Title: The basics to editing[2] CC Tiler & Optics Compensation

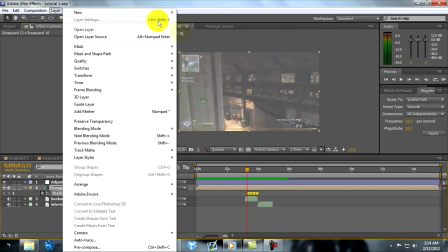[4:06]
Another thing that I do is
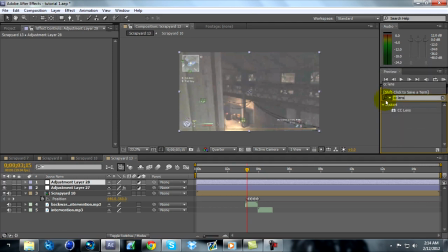[4:11]
I use CC lens on my, when I do this effect. Just create another adjustment layer and throw in CC lens on it, and find where the CC Tyler starts, which is right here, and keyframe it, and go out and find where he shoots and keyframe it at
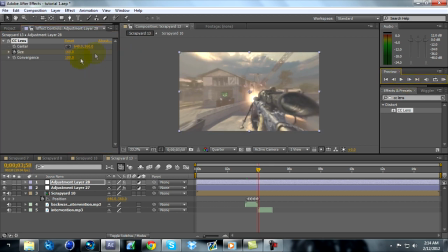[4:33]
160, and then move forward one frame and go back up to 500, and basically that will make it look like it's slowly going in, like it's like stretching outwards, I guess, because if I pause it, hold on,
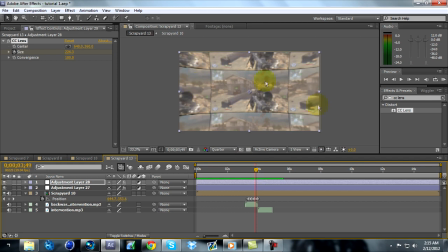[4:49]
power to show you, see how this part looks closer to you on the screen, and like the middle part looks farther away, like right here you can see it, In my opinion, that looks better. And it like goes in with it and then like snaps back to normal.
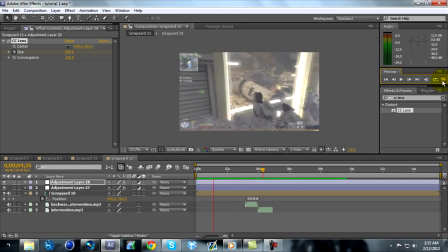[5:07]
I think that looks good. It's what I usually do on my episodes or episodes that I edit that I use this effect on.
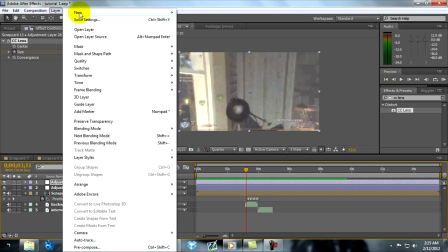[5:17]
The next thing I'm going to show you is exposure, which basically it's going to make it gradually get like lighter,
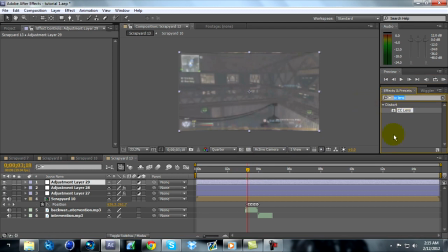[5:24]
and I think it goes well with the sound. So search it up. It'll be under color correction, and find where your CC Tyler starts again, and for exposure, it's going to be under master for the exposure part.
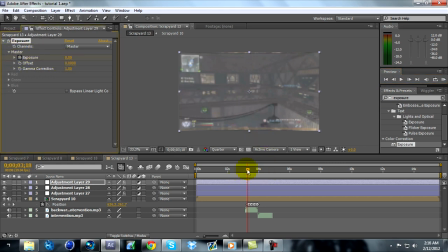[5:38]
Keyframe it. Make sure you hit the little keyframe, and go to where your guy shoots again.
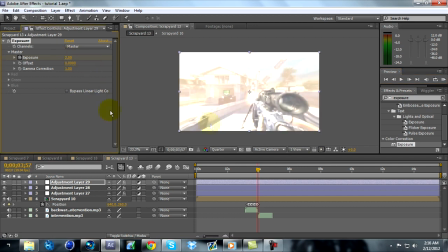[5:44]
This is all repetitive. And bring it up to like 2, and then go 1 keyframe forward, bring back down to 0.
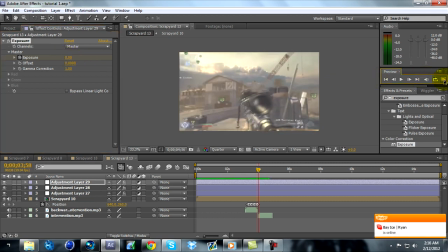[5:52]
So basically, like, to me, this makes it look like it's charging up with the sound. As the sound gets like louder, the brightness gets like more bright. I don't know, I think it looks good.
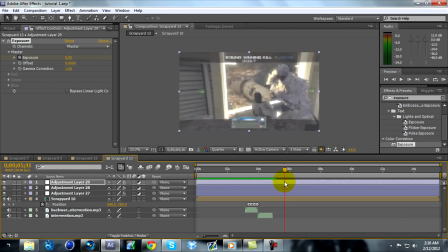[6:07]
Next thing I'm gonna show you is the CC, or not the CC, the optics compensation. So find where your clips morph together. Mine is like right there. What I mean by morph is where they change, and make a new layer and search it.
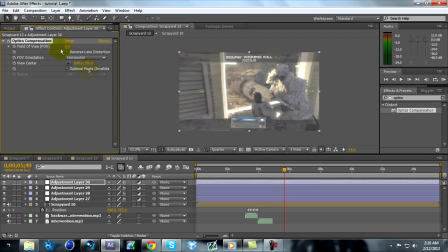[6:22]
It'll be under distort. Make sure the reverse lens distortion is checked, and where the next like clip starts, which is right here, move back 20 frames. So count them.
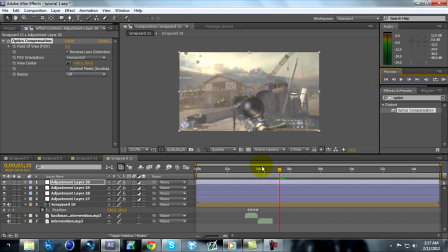[6:40]
7, 8, 9, 10. 7, 8, 9, 10. Alright, that's 20. And then hit the stopwatch and move forward 20 again. 10.
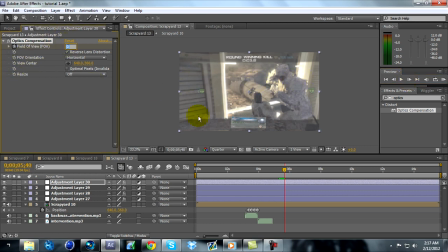[6:56]
20, right there. And then bring this up to 165 or so. And then move 20 more frames. 10.
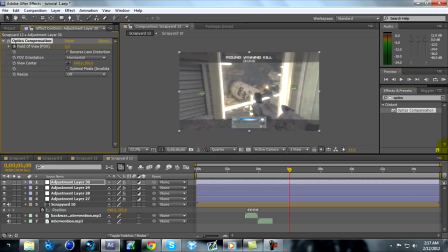[7:12]
20. And bring it back down to 0. And I RAM preview this real quick. It's gonna go in, then it's gonna go out pretty fast. The more keyframe, or the more like frames you put in between it, like say you were to keyframe it at like
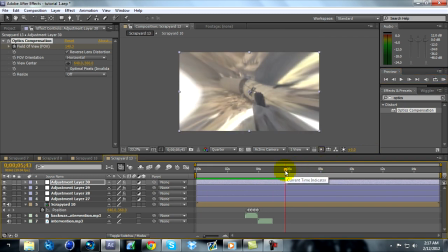[7:30]
30 frames, and then move forward 30, and then like do all that instead of using 20,
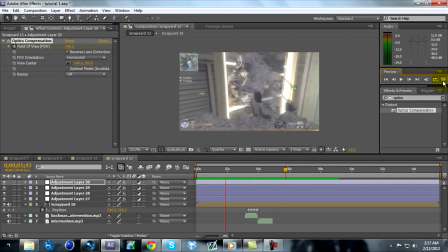[7:35]
you can do 30 frames. That's just gonna make it so it's like it takes longer. It's just up to you though.
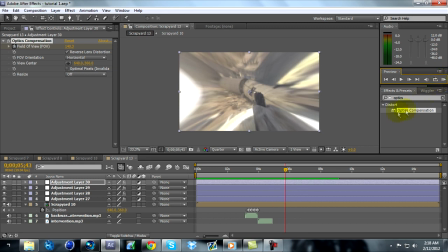[7:43]
Editing's all about your kind of style. It's not what other people do.
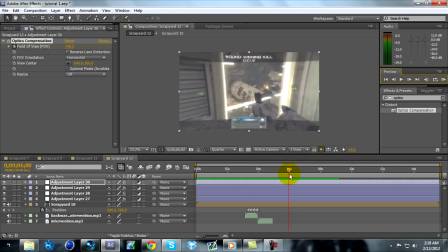[7:46]
It's just base it off what you like and what you think is good, because I don't know, being unique is like
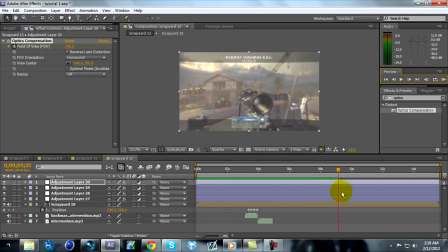[7:54]
a huge thing, huge key to being successful at editing. But yeah, I'm gonna wrap up this tutorial, and be sure to watch out for episode 3, and be sure to comment on this episode telling me what you guys want to see.